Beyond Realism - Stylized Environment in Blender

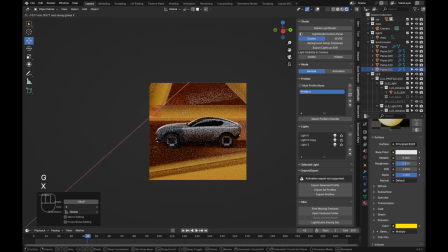[28:39]
I was starting to feel a bit stuck and not really sure of what I could improve or do to improve it, because I knew it was not perfect or good enough, at least for what I was hoping. So now I'm starting to move into a different area,
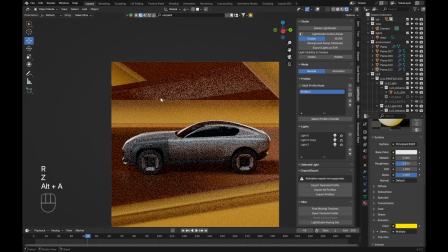[28:57]
and what I would suggest is that we try a different angle if we see that it's still not good enough.
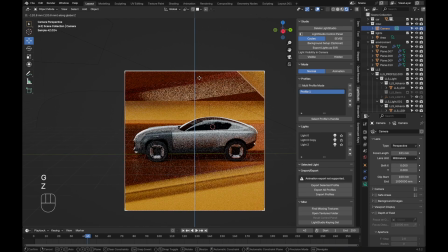[29:04]
So here I would just try to put down a little bit and then duplicate my camera and start moving around. So I'll switch camera, use the walk navigation so I can move with WASD,
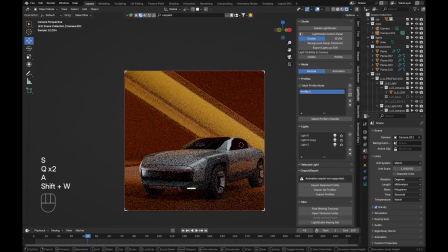[29:16]
which is quite useful, probably my favorite method moving camera.
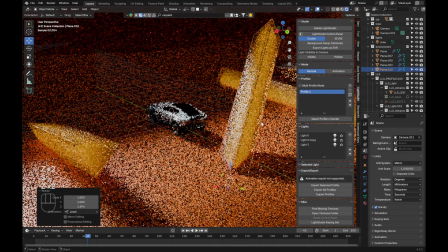[29:21]
This guy, I just wanted to go into the ground, so that way, if we end up using a different angle, he can still stay there.
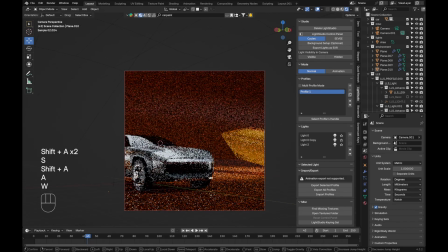[29:34]
But already, you can see how interesting this can become quite quickly.
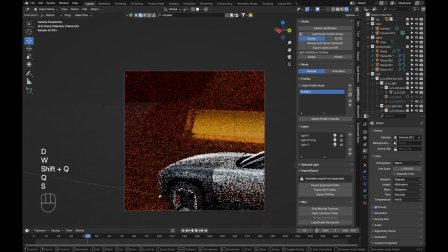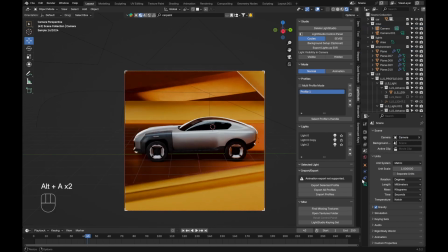[29:46]
Ah, yes. Also, let's switch back to the first camera. I forgot to add some depth of field, so let's just go do this.
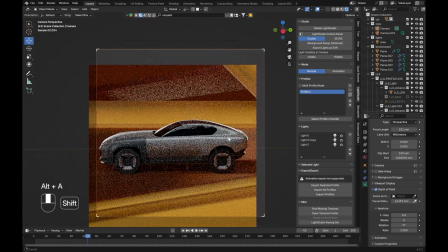[29:54]
I'll just use the focus distance, put it somewhere on the car, And I know everyone says now to use the ratio set to 2,
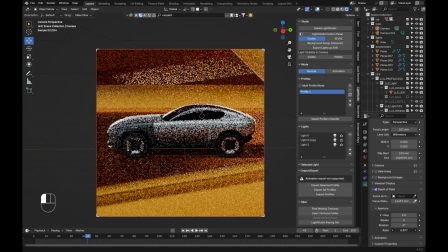[30:03]
because it's more cinematographic or cinematic or whatever. I like to reduce it below 1 at really extreme values.
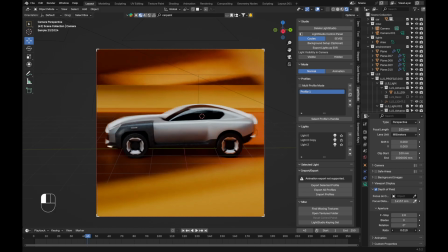[30:13]
Sometimes it can give you super interesting result,
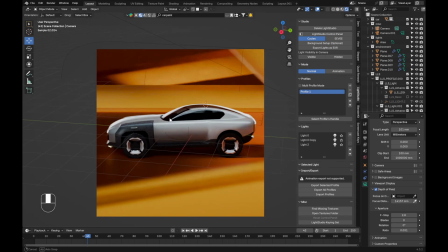[30:15]
especially when you're not going for a final model and you don't necessarily want to show every tiny detail, but more of the big picture.
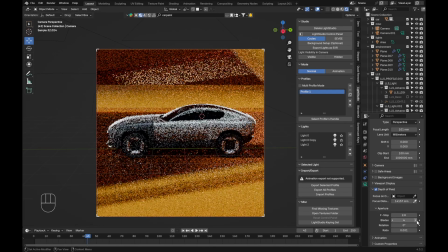[30:24]
And it creates those really interesting and really strong bokeh effect. And that's what I like about it. So here it's a bit too intense, but you can really start playing with it and it becomes super cool.
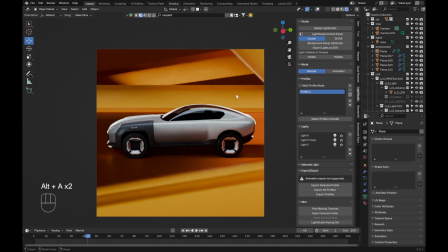[30:37]
Now I also want to keep tweaking my texture inside of those magma tubes.
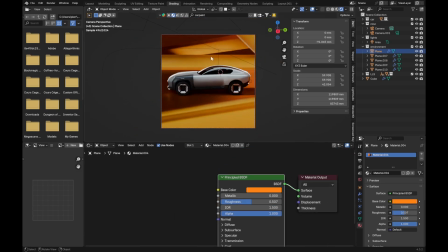[30:43]
So I'll just go over here, click on these guys, maybe the emissive one.
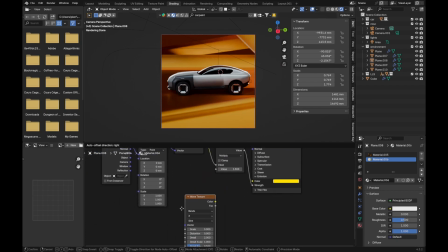[30:49]
We can use a wave texture. The wave is just going to control, in this case, the color. So it's going to alternate between this yellow that we had before and this black.
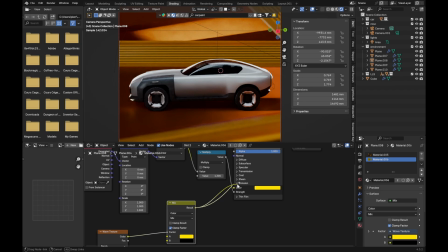[31:02]
Let's preview this. Perfect. That's the direction I had in mind at first. Let's see if it looks okay.
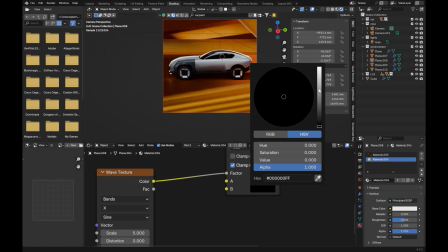[31:09]
I think we can add a little bit more to it.
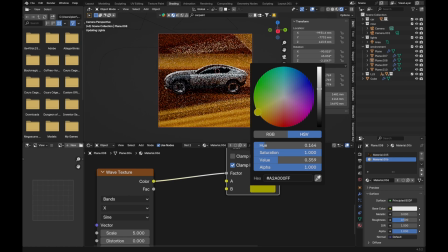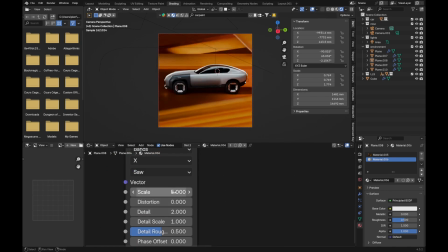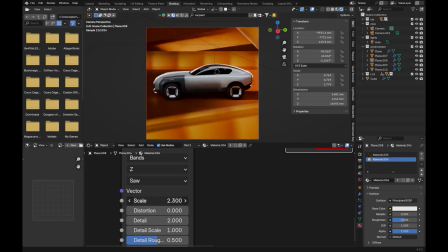So here it's not giving the results I intended. Not looking bad per se, but it's not really adding anything.
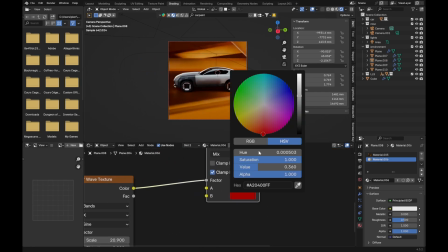[31:59]
So I'm probably just going to keep it like this, very, very subtle, so that you barely see it. Because it's not harming anyone.
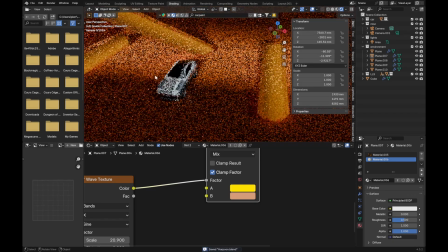[32:12]
And if we end up having some kind of high resolution animation where we have a bit more samples, it can be a nice little extra detail.
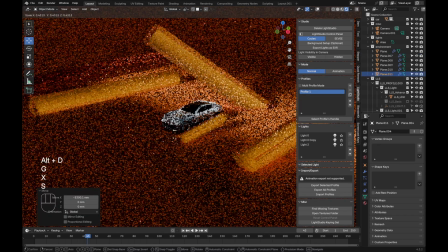[32:24]
Now what I think we can do is duplicate this, make it a little bit more tiny.
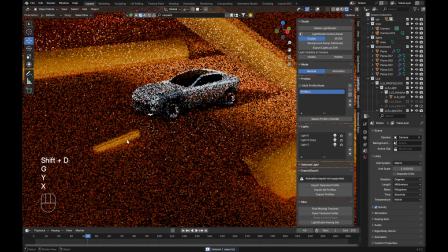[32:30]
And this one I'm going to duplicate with Shift D, because I want to give it the same material as the floor.
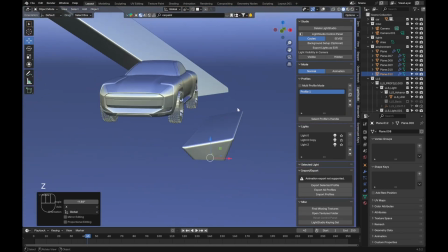[32:37]
And the reason for this is that we can add a little bit more interest to our floor simply by giving it some height difference.